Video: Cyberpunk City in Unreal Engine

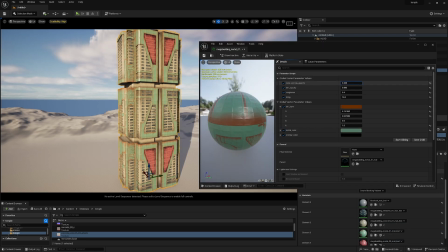In a similar fashion, I created a metal material.
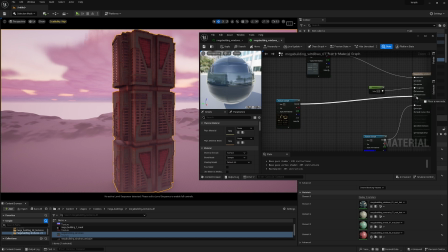Here's how to control emissive values on the windows. You create your emissive texture first, and if you plug it straight into emissive input,
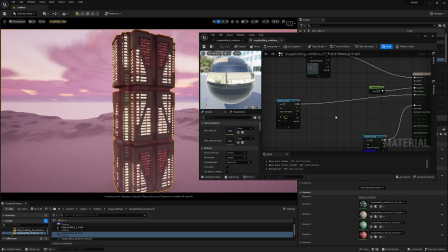then it may look something like that, which is too powerful, and you do not need that.
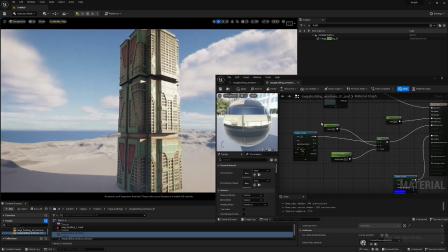So instead you could plug it into lerp and dim it this way by blending with vector 1.
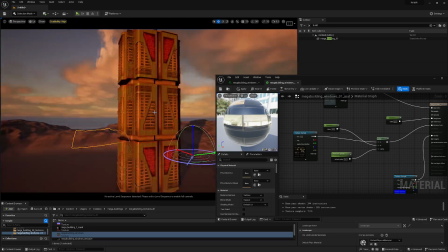That's all for this building.
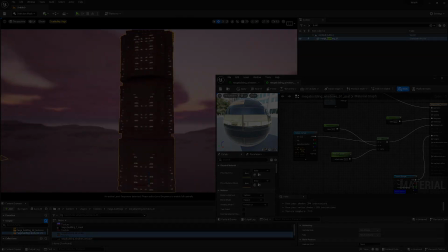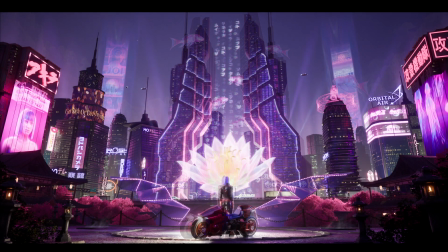Okay, now for the main building. It went through a lot of changes, and I'm not going to show you a step-by-step process of creation of this building. But instead I'm going to give you the main takeaways.
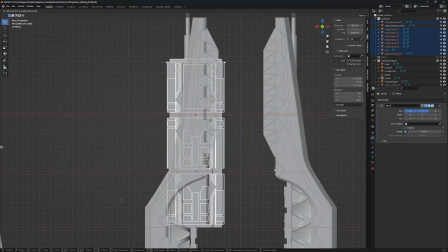The first thing that you will notice is that I am combining the previous building with this hero building.
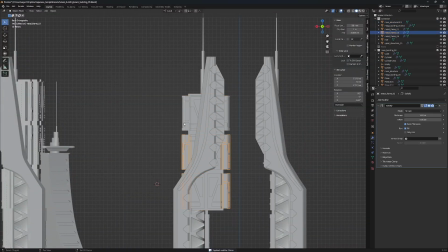I'm going to use booleans to cut off the unneeded volume of that building.
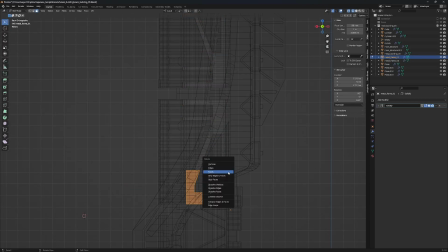I am combining them together because I wanted to break the silhouette of the main building, of the hero building, and also, since I already have all of this detail modeled, I thought maybe I could just combine them and save myself some time. I modeled these windows and baked them down to a normal map in order to get interesting reflections on my buildings.
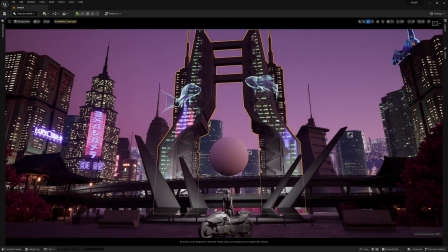You will see that this normal map is being used across multiple buildings in the scene.
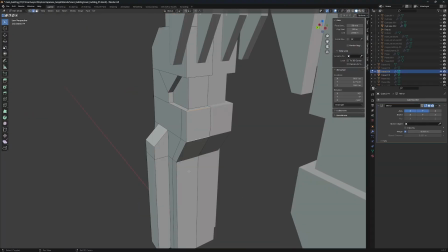I went through a couple more iterations which I didn't like.
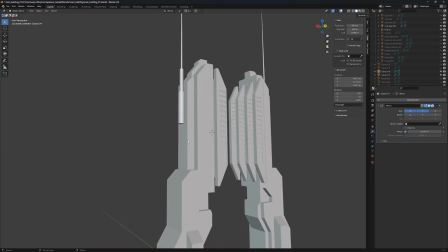For instance, this one was just looking too blocky.
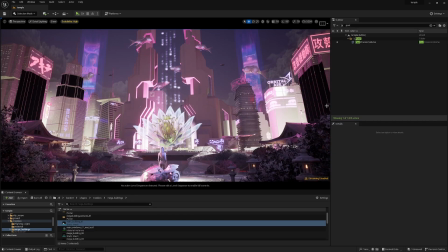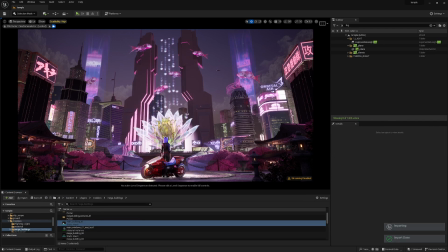But this one was starting to go into the right direction because of these vertical lines. I really liked how they reacted to light, and they created this nice contrast of light and shadow.
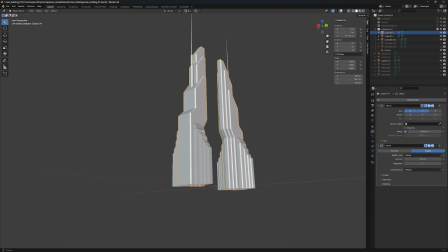So I am simplifying shape further and further.
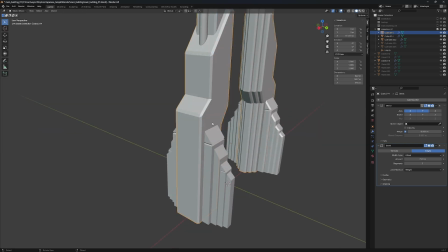And when in doubt, when your model looks a bit too noisy or your composition is a bit too noisy, then try to simplify it.
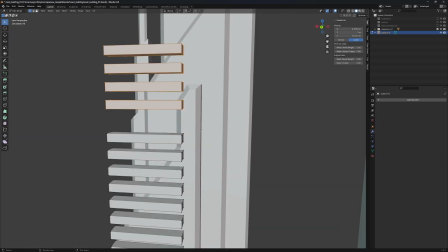Okay, so here I'm creating booleans to cut out the windows for the building.
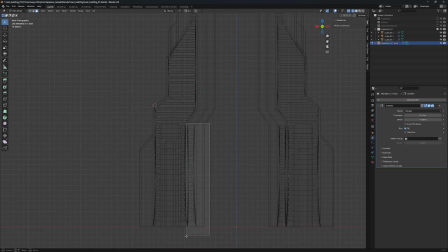I am using solidify modifier on my booleans,
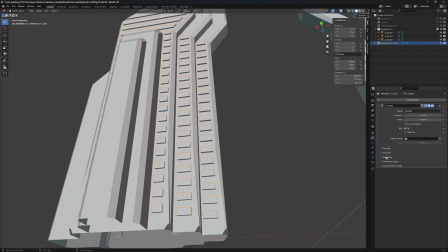and my booleans effectively are just planes and just makes it easier to work with them.
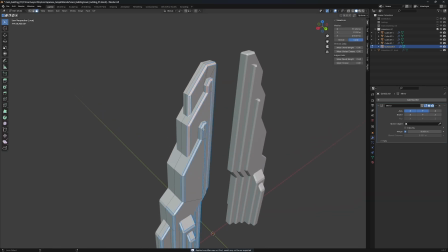I have duplicated the faces of the building, gave them a little bit of offset and mapped windows onto them.
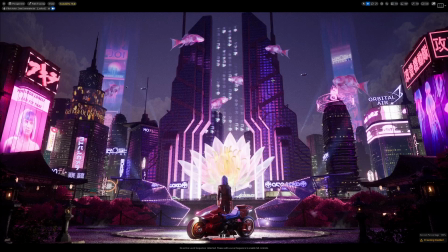Also made an initial detail pass on the building facade, but I wasn't really happy with the results, so I decided to do an overpaint.
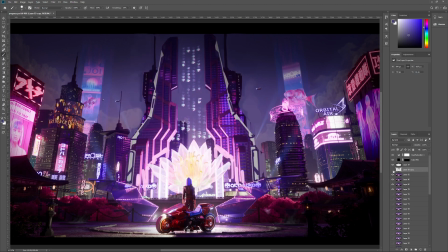I streamlined the silhouette of the building, and I also tapered the top part of the building,
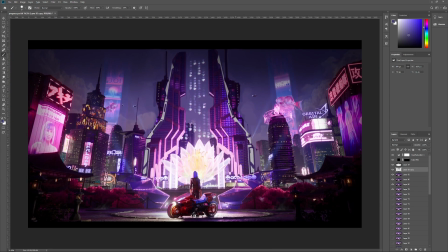and I minimized all of the detail on the silhouette, and instead I kept all of the detail inside the silhouette,
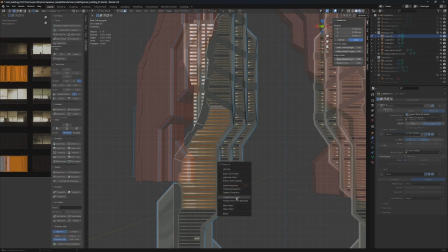further simplifying the shape. And now the part that I hated the most, of course, it's UV mapping the windows.
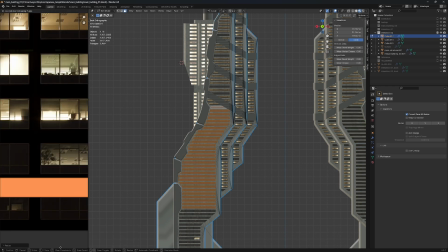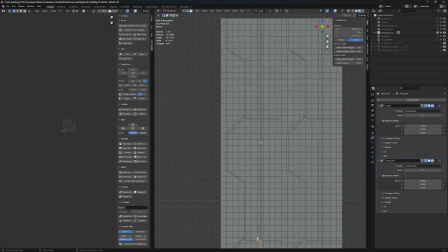And here's how I made gravels for the metal parts of the building.
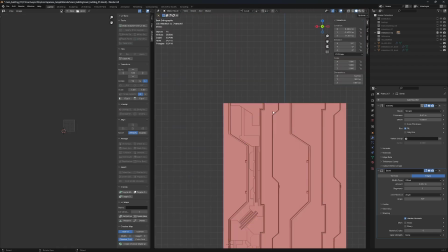Basically, I created a tileable model with random hard surface detail.
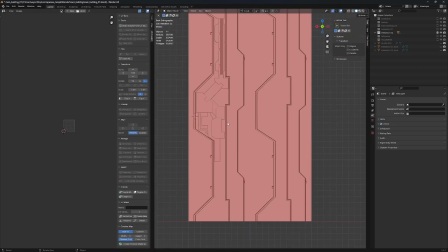I then baked it to a normal map. I usually never bake in Blender because it's pretty inconvenient.
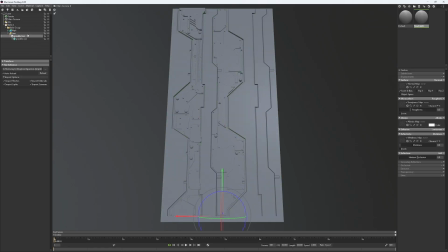And I mostly use Marmoset Toolbag and Substance Designer to bake my normals.
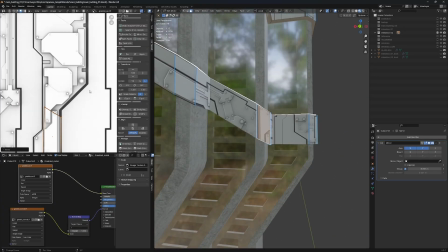Mapping the greebles here, and you can see that I also use ambient occlusion.